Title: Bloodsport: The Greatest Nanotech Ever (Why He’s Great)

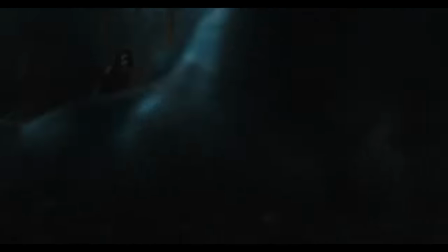[8:24]
He hits that perfect sweet spot of being charged up, but beatable in a way that doesn't sacrifice the excitement.
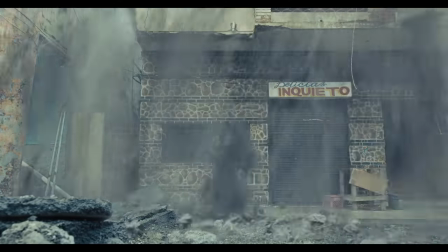[8:31]
In the final stand, he pulls out a sword, a flamethrower, basically everything he's got against the Starro horde.
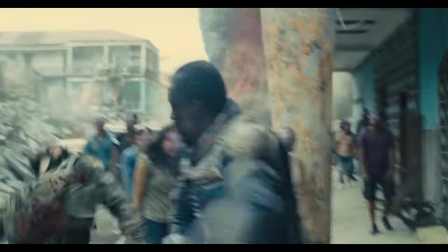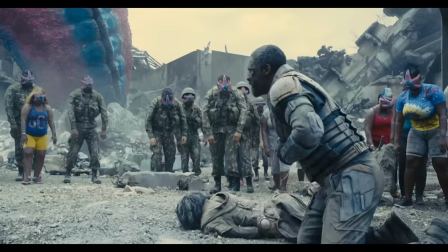[8:46]
A nanotech showcase, but he still gets overwhelmed. It's not a tensionless, seemingly infinite nanotech inventory.
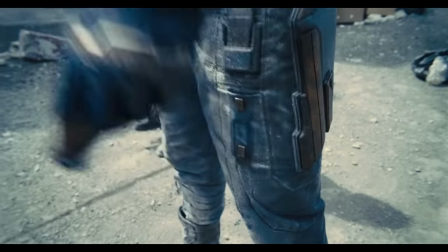[8:57]
That nanotech moment with the big gun, the best part about that is that it looks awesome, yes, but
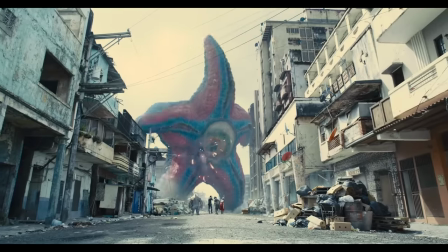[9:10]
it doesn't ultimately work.
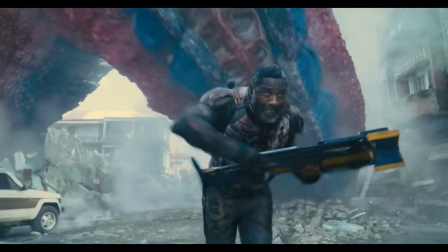[9:16]
It's flashy and cool, but all he manages to do is piss Starro off. Bloodsport instead has to lean on his team to get the job done,
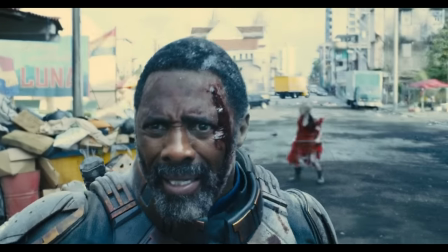[9:24]
playing into his arc rather than his toys.
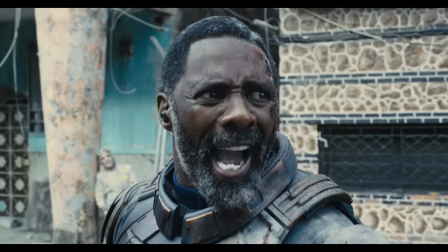[9:32] The Nom Nom. Yes! It's your mom!
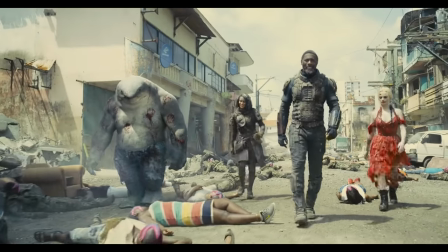[9:38] Monster is Nom Nom!
That right there is ultimately the biggest reason this nanotech and this character rocks.
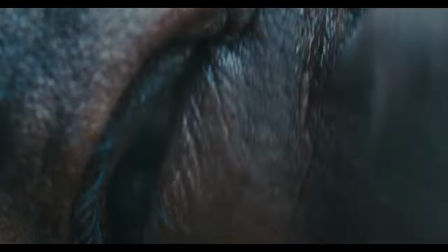[9:44]
You can have a great power set and a cool design, but if your narrative is lacking, if your characters aren't sympathetic, you're going nowhere real fast.
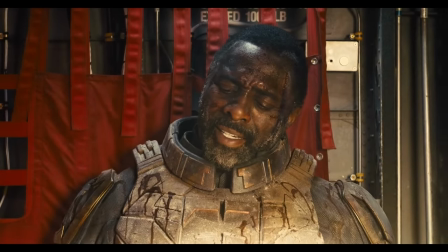[9:52]
So that's why we've got to talk about how they put the story first.
I could be your friend, Milton.
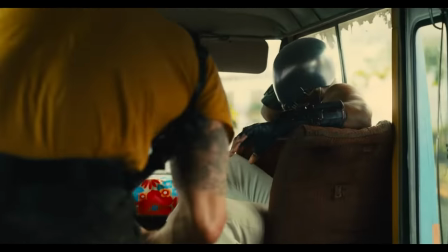[10:01]
This is the real reason why this nanotech suit kicks so much ass. It's not about the plane, it's about the pilot, right?
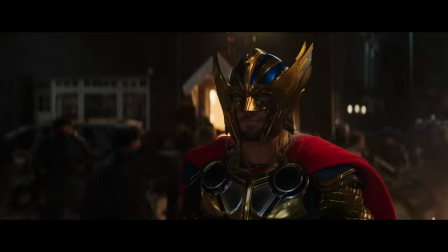[10:07]
It's no coincidence that most of the sucky nanotech has been in superhero projects that haven't knocked out of the park in terms of story and characters.
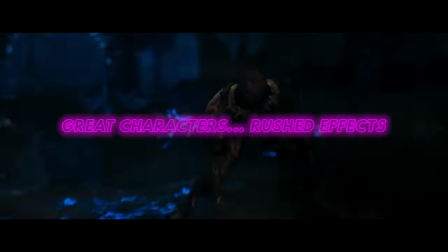[10:18]
Then you have other characters like T'Challa and Killmonger, which people love, and you excuse some of the poor CGI that's associated with their nanotech suits.
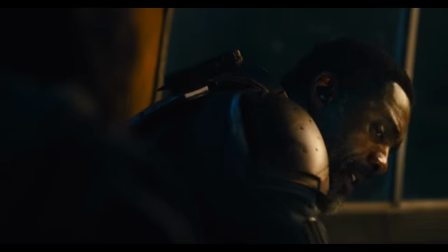[10:26]
The characters can supersede any bad effects. Of course, the Suicide Squad stands out in that regard, even before we get to the nanotech.
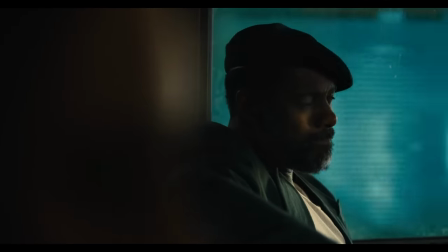[10:35]
As the lead of the movie, Bloodsport is a great character.
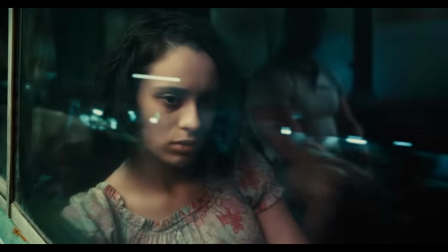[10:38]
There's that brilliant scene with his daughter, which feeds into the Ratcatch relationship, and I love how James Gunn didn't hold back showing off what a piece of shit this guy is.
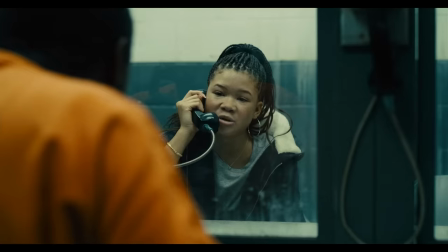[10:50]
To say he has an abusive, dysfunctional relationship with his daughter is an understatement.
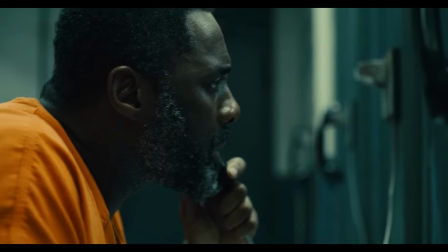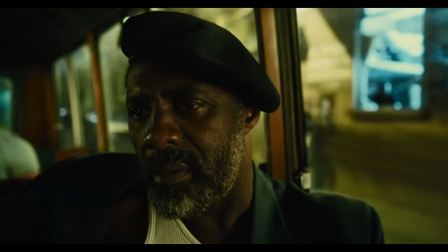[11:00]
James Gunn always has a knack for illuminating the cycles of abuse that perpetuate this kind of behaviour.
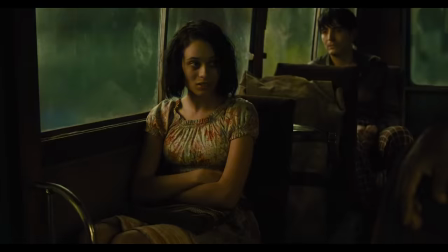[11:05]
It allows us to see the nuance in Dubois' character, not entirely forgiving him but seeing his point of view as well.
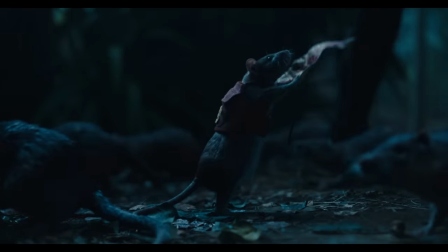[11:12]
The abuse he suffered at the hands of his own father is then physically signified throughout the movie via the rats,
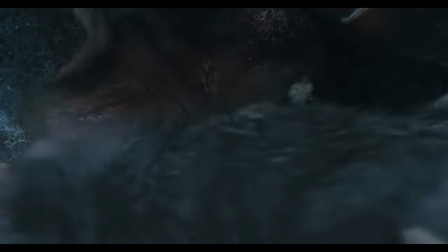[11:17]
sometimes for humour but then at the end as the conclusion to quite a beautiful arc.
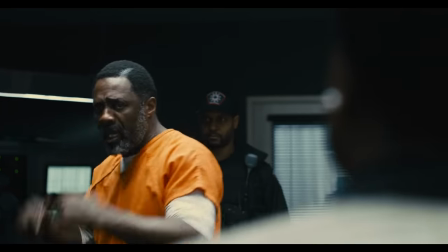[11:24] Your daughter is 16 Dubois.
He has a terrific sparring session with Amanda Waller early in the movie
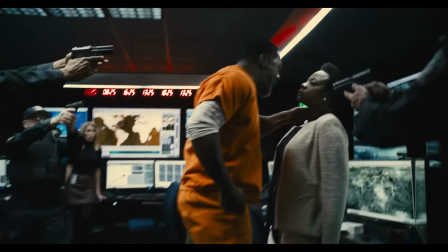[11:33]
And it does conjure sympathy for him because you see that he's pushed into an impossible situation in spite of seeing that darker side to him
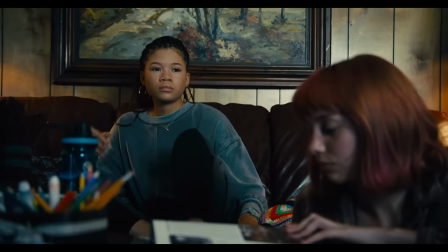[11:43]
It makes sense that he galvanizes the team in the finale I told you I'd make you a leader, Dubois.
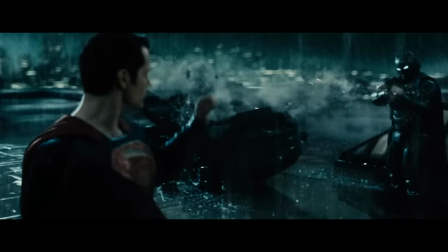[11:52]
There's a great mythic backstory, what with him shooting Superman with that kryptonite bullet. He's got a great rivalry with Peacemaker.
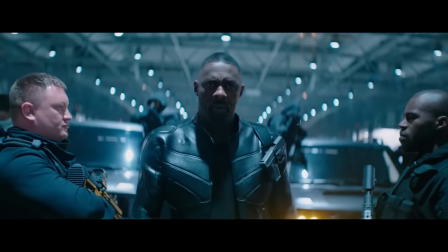[11:58]
This is probably Elba's best big-budget franchise role ever. Move aside Hobbs and Shaw, move aside Heimdall.
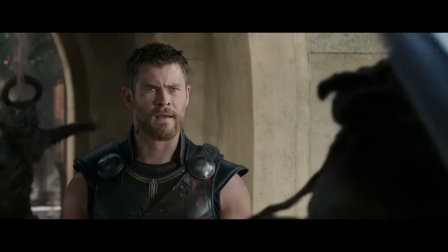[12:09]
It also shows that quality beats quantity.
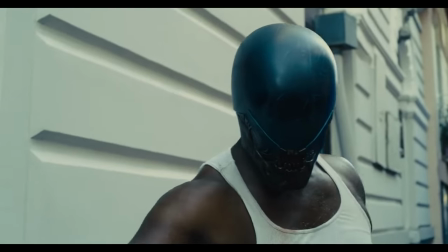[12:12]
Elba was in multiple MCU movies, but the Asgardian never left as much of an impression on me as Bloodsport did in just one movie.
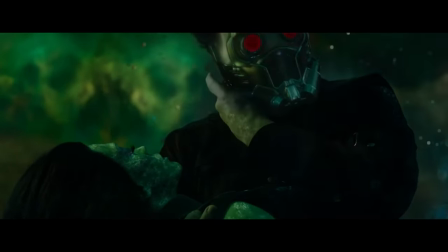[12:20]
James Gunn really gets nanotech. Star-Lord's disappearing mask walked so Bloodsport's tech could run. Both characters utilise nanotech without it being overpowered or overbearing.